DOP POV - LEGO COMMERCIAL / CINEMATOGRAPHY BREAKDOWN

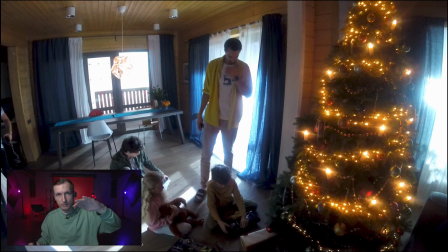(20:38)
That is why I asked to place Astera above the camera so that the light
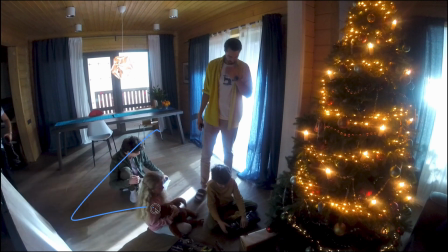(20:43)
would be coming from above rather than from a reflected beam from the side,
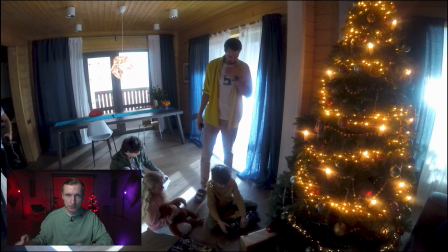(20:47)
and we would avoid crossed beams and double glares in the eyes.
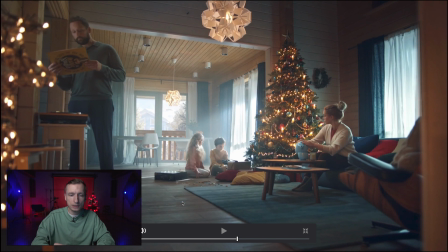(20:51)
As a result, we have this frame where we have all this CG outside the windows. Basically, there was just a white frame, the guys hung markers on the windows, then they cut out these wooden windows, and these wooden railings are also CG.
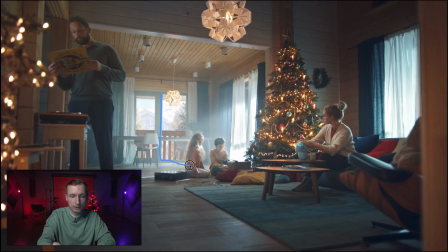(21:10)
So the window was cut out, the background was added during post-production, and if we press play, we will even see a snow falling. This fake lamp is attached to a C-stand.
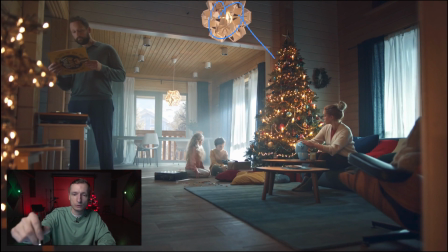(21:29)
The light it is supposed to be emitting is in fact emitted by light mat. It is giving a backlight there to the dad and a key light to the mom. Astera that is hidden on the left provides the key light to the dad.
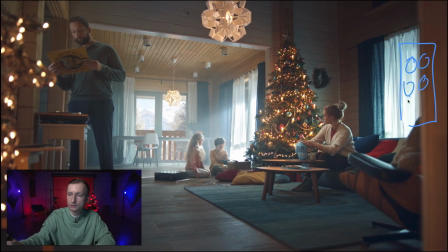(21:50)
A 12-lamp light mat is shining into this window and the backlight is coming from the same window. A little bit of warm light from the tree is directed at the mom.
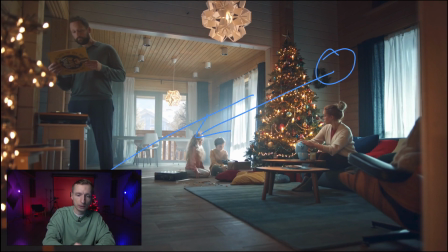(22:06)
There is a 6 kilowatt lamp behind the window that provides this beam, provides a backlight for the kids. Another 12-lamp light mat is standing behind the other window and is lighting the 12-feet frost frame,
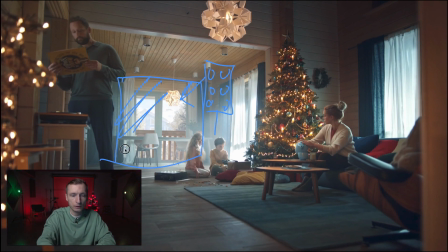(22:24)
which is basically a background. It also illuminates the curtains, provides some extra beams, reflections on the floor, as if from the light from the above.
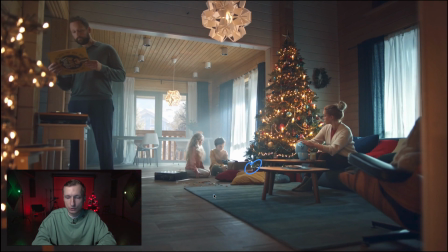(22:40)
And also here behind the presents lays a sky panel S30 that illuminates children's faces as they find their new toy.
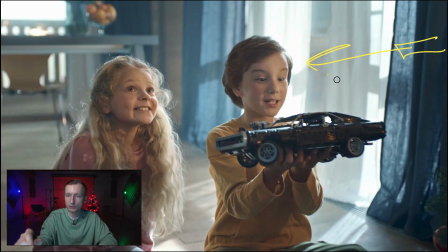(22:52)
Then, when we moved closer to the children, on the right side there was a warm Astera. A cold Astera is above the camera and provides more filling in the shadow side to help it match better with the previous frame.
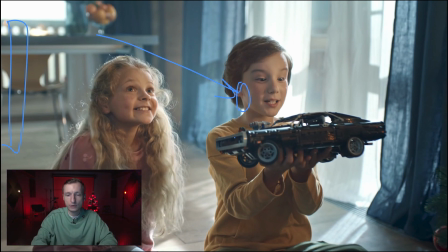(23:06)
One Astera stands vertically and provides the backlight, and the light coming from the windows remained the same.
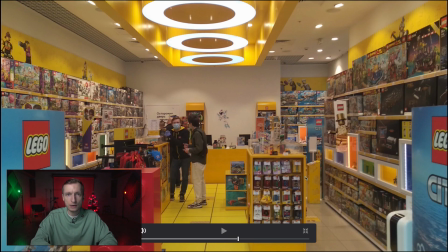(23:13)
Then we went to Lego stores where we had to make several shots. We also visited a few stores, and we were in this one first, but it seemed to us too cramped because there were only 2 walls with shelves.
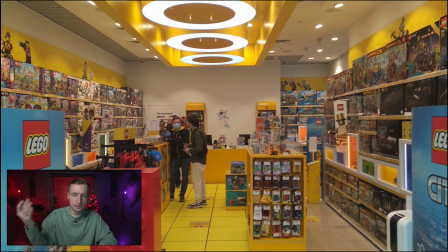(23:32)
This wall that is closest to the camera is basically the entrance, the glass wall behind which the other stores are located. We were filming in the night, so the lights were turned off and it was impossible to shoot there.
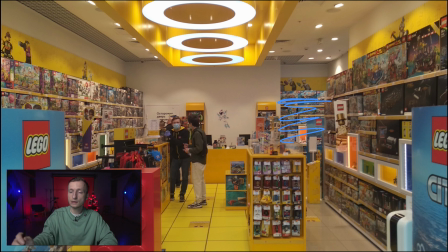(23:45)
And another entrance was around the corner, and these were the only 2 walls that formed some kind of corner. I prefer having corners in my frames for a better sense of space. This zone where the counter is seemed not good enough.
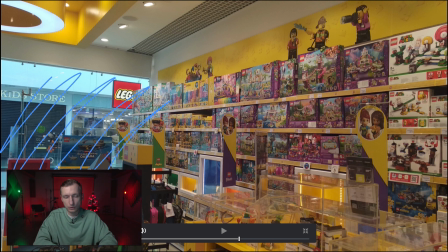(24:02)
On the opposite side, where there was a glass wall, we could not really unify it with the second wall.
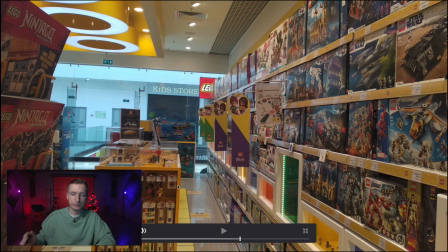(24:12)
I tried looking for a better perspective, shooting with my phone, trying to obtain a defocus in the front. But then again, we could not film this wall as it would be completely dark behind it.
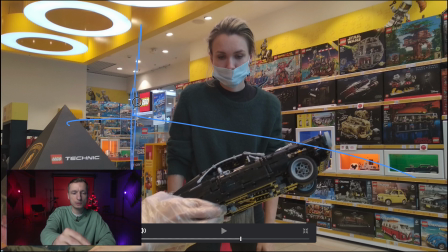(24:26)
We tried this angle. It could have been workable, but the problem was that the rest of the frames were still focused on the same corner,
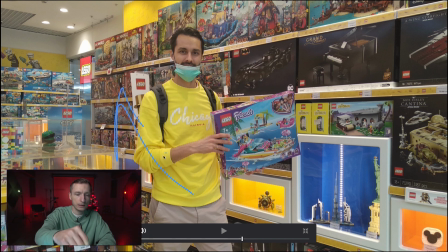(24:35)
so all the frames would look too similar with one single straight wall behind the character.